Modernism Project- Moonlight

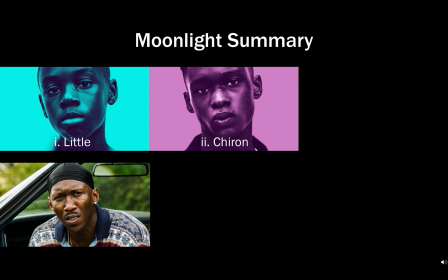(4:14)
The next day, Chiron comes to school hoping to hang out with Kevin more, but ends up being beat up by him when a bully pressures Kevin. The next day, Chiron comes to school and hits the bully with a chair, and he is then shown being taken away in a police car.
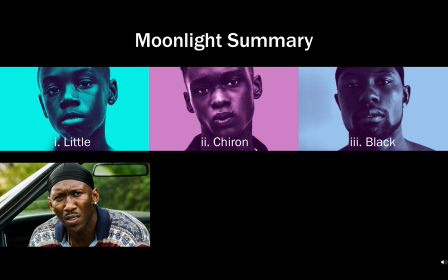(4:29)
In the final part, Black, a name given to Chiron by Juan in the beginning of the movie, we see the main character as a drug dealer in Atlanta. He is reasonably successful and is able to pay for his mother, who is doing much better, to live in a rehabilitation center.
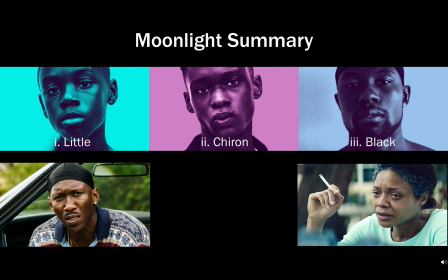(4:45)
Out of the blue, he gets a call from Kevin, who says he was thinking about him.
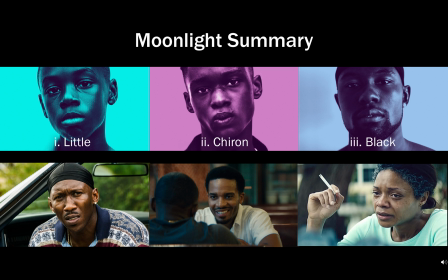(4:50)
Chiron drives to Miami, where he meets with Kevin, who is now a chef at a diner. They discuss their life since the fight. Chiron confides with Kevin that he was the only person that he had ever been with, and the film ends with them sitting lovingly next to each other.
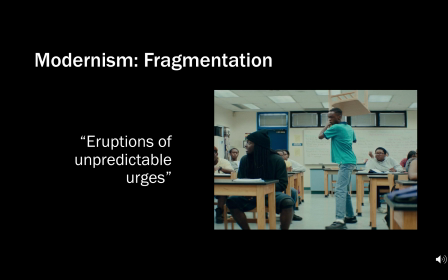(5:07)
While not often in the film, fragmentation is present. Nichols gives example of fragmentation as eruptions of unpredictable urges and displays of uncharacteristic attitudes. Following Kevin beating up Chiron after being pressured by bullies, Chiron returns to school the next day,
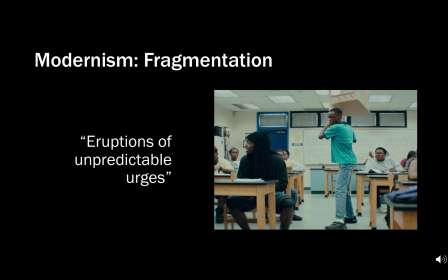(5:26)
filled with anger and hatred, walks up to class, and hits the bully that compelled Kevin with a chair. Up to this point, the audience has had no indication of Chiron being anything but a quiet and mild-mannered boy, and his quick change in attitude is a surprise as it seems against his nature.
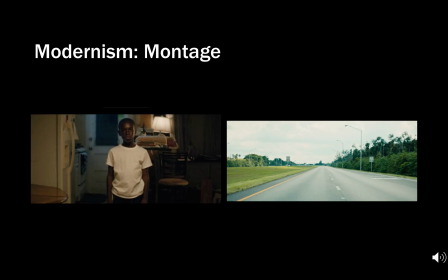(5:47)
While not as blatant as the opening sequence of Hiroshima Mon Amour, Moonlight utilizes minor montage sequences throughout the film in order to demonstrate Chiron's isolated and often nightmare-like state. In the first clip, we see Chiron being berated by his mother.
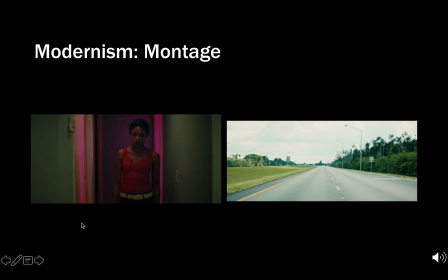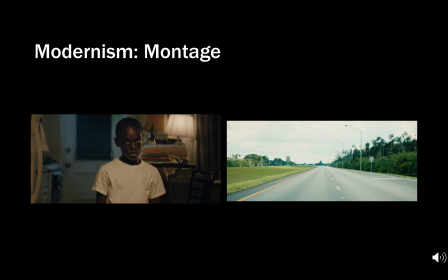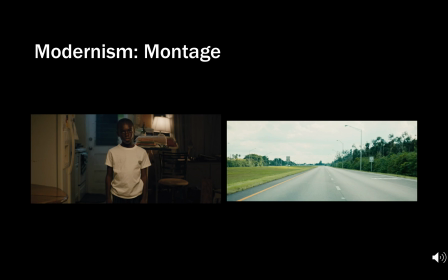What makes this seem like a dream-like or montage sequence is the fact that the audio of the clip cannot be heard and all that is audible is loud classical music.
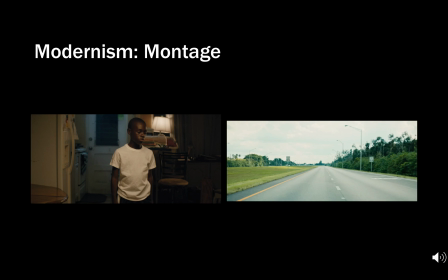(6:53)
It demonstrates that Chiron has learned to tune out the constant abuse he faces in his daily life. This clip is actually used in various scenes throughout the movie to indicate when Chiron is seen being to be in a dreamlike trance. The next clip shows Chiron as an adult driving to Miami to meet Kevin.
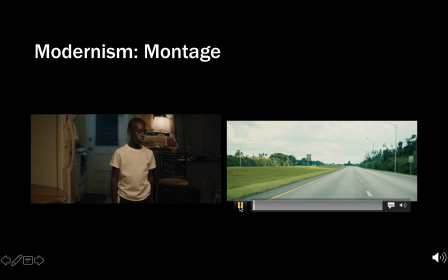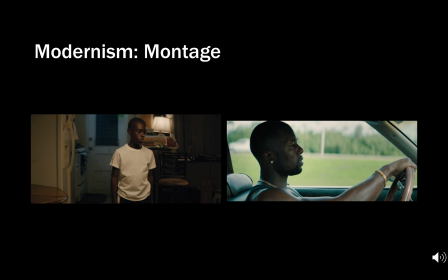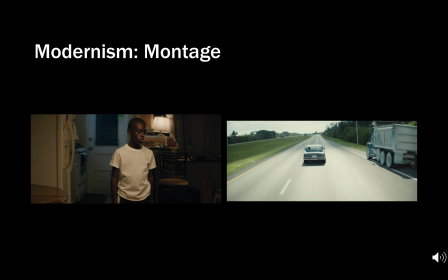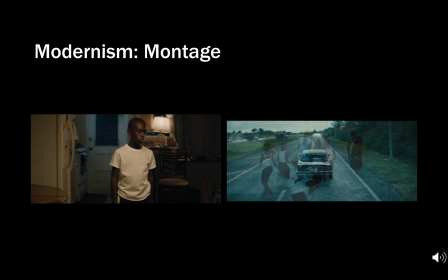This scene shows Chiron driving open highway, then the beach with many children playing in the water. This montage leaves the viewer on a happier note because we are hoping that the encounter will be a positive one.
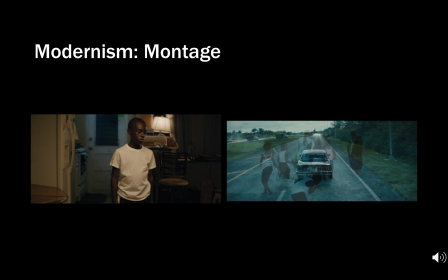(7:45)
The beach is important to him because it was the place where Juan first taught Chiron to swim, and Kevin and Chiron had their first encounter.
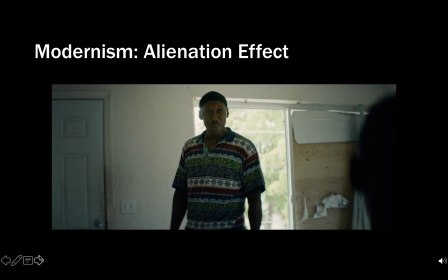(7:58)
Another way that this film displays modernism tendencies is through an alienation effect. In this very brief clip from the movie, there is a minor detail that helps contribute to the alienation effect in the movie.
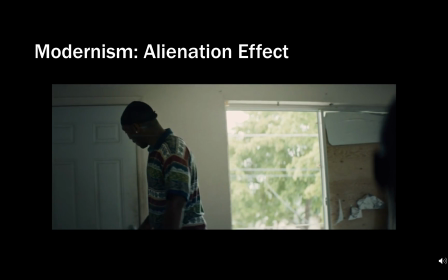(8:11)
In the scene, Juan comes and finds Chiron huddled in an abandoned drug house after being chased by bullies.
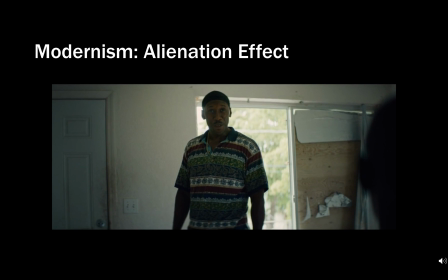(8:18)
In this clip, there is a small reflection over the door as Juan grabs the doorknob.
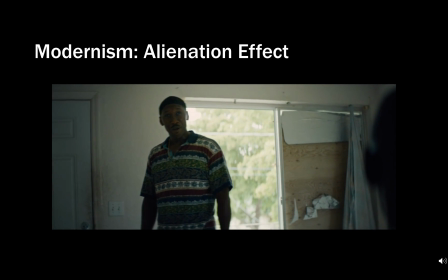(8:23)
While extremely minor, this detail helps contribute to the feeling that the life of Chiron is viewed by the audience through a window,
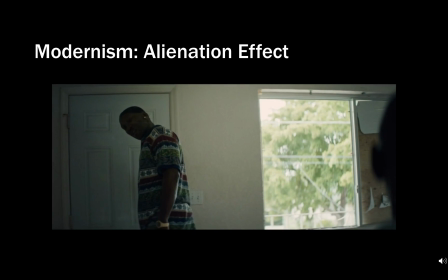(8:32)
rather than seeming to be placed into the character's mindset and surroundings. In addition to setting the viewer away from his reality,
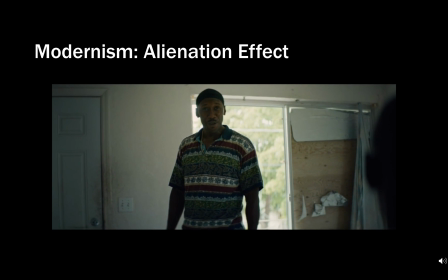(8:41)
it also seems to place Chiron much farther back and away from the other characters in the film, leaving him as an isolated individual.
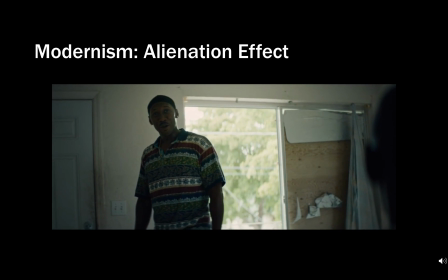(8:49)
This visual effect is seen in many instances through the movie,
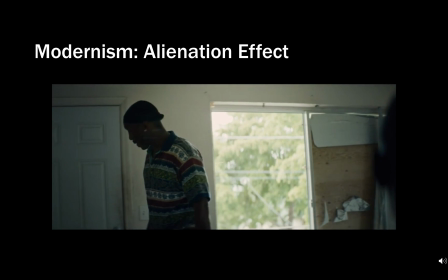(8:53)
including when Chiron's mother is buying drugs from Juan, and intimate scenes between Kevin and Chiron.
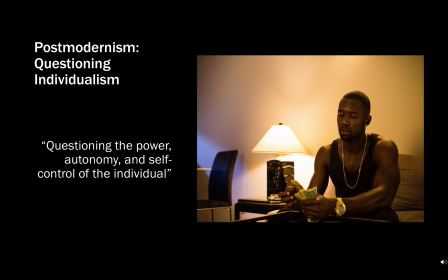(9:02)
Now focusing on Moonlight from a postmodern viewpoint, we can see some examples of how this film portrays these ideals. One of the most important ways that Moonlight embodies postmodern ideals is through questioning of individualism. In the third part, we see Chiron as a grown adult.
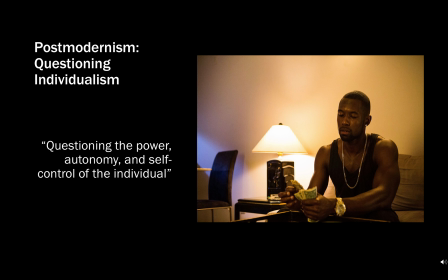(9:20)
He is now a moderately successful drug dealer and is able to make sure that he supports his mother in rehab. What is interesting about Chiron's character in this act is that Chiron seems to be emulating everything Juan did in the first part. He dresses like Juan, including brilliant jewelry,
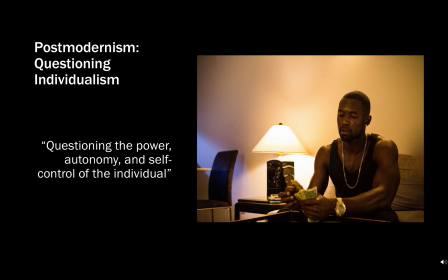(9:37)
controls similar neighborhoods, listens to Cuban music, and even drives Juan's old car. Because Juan was probably the single most influential person in his life, Chiron wants to do everything he can to preserve and continue his legacy. It goes back to questioning the individual.
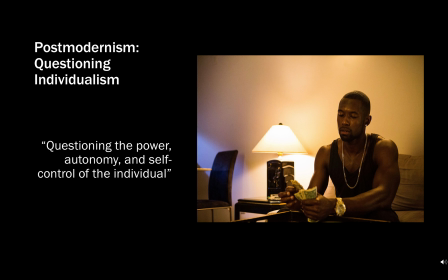(9:56)
Is it an autonomous decision to be like Juan, or does Chiron personally decide that he wants to live the lifestyle of Juan? I personally believe that it brings up an important idea that humans are only influenced by others and no one is truly an
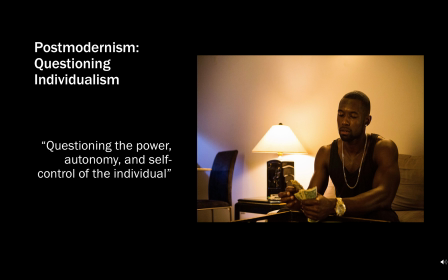(10:14)
individual with original and free thought.
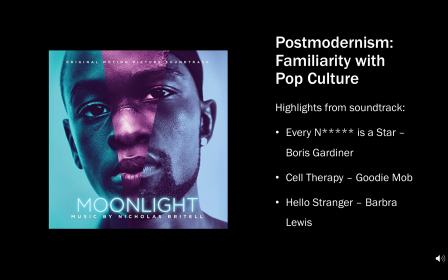(10:19)
Another hallmark of the postmodern genre is the fact that for someone to enjoy and appreciate a work of this genre, they do not need to be familiar with the many references to race, gender,
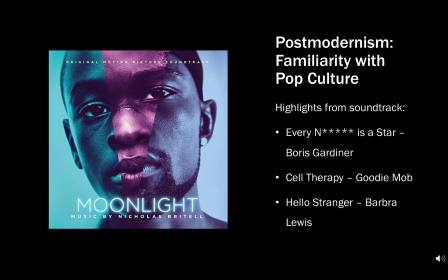(10:31)
music, or class that are mentioned in the work. Being familiar with any of the references will simply add to the viewer's experience. Moonlight sufficiently uses many of these references through the film, primarily through some of the music choices.
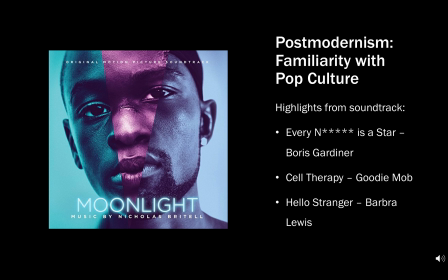(10:49)
The music helps to set up the fact that Chiron lives in a primarily African American community, not to discuss the racial disparity between African Americans and white people.
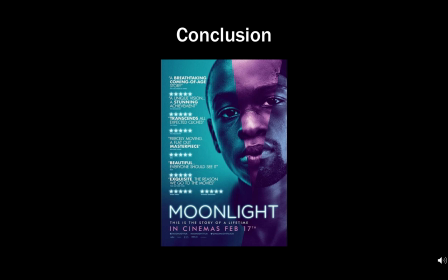(11:03)
While there are numerous postmodern aspects portrayed in the film, I personally believe that Moonlight more similarly relates to a modernism piece of work. It utilizes many of the aspects discussed, with a primary focus on the alienation effect in order to demonstrate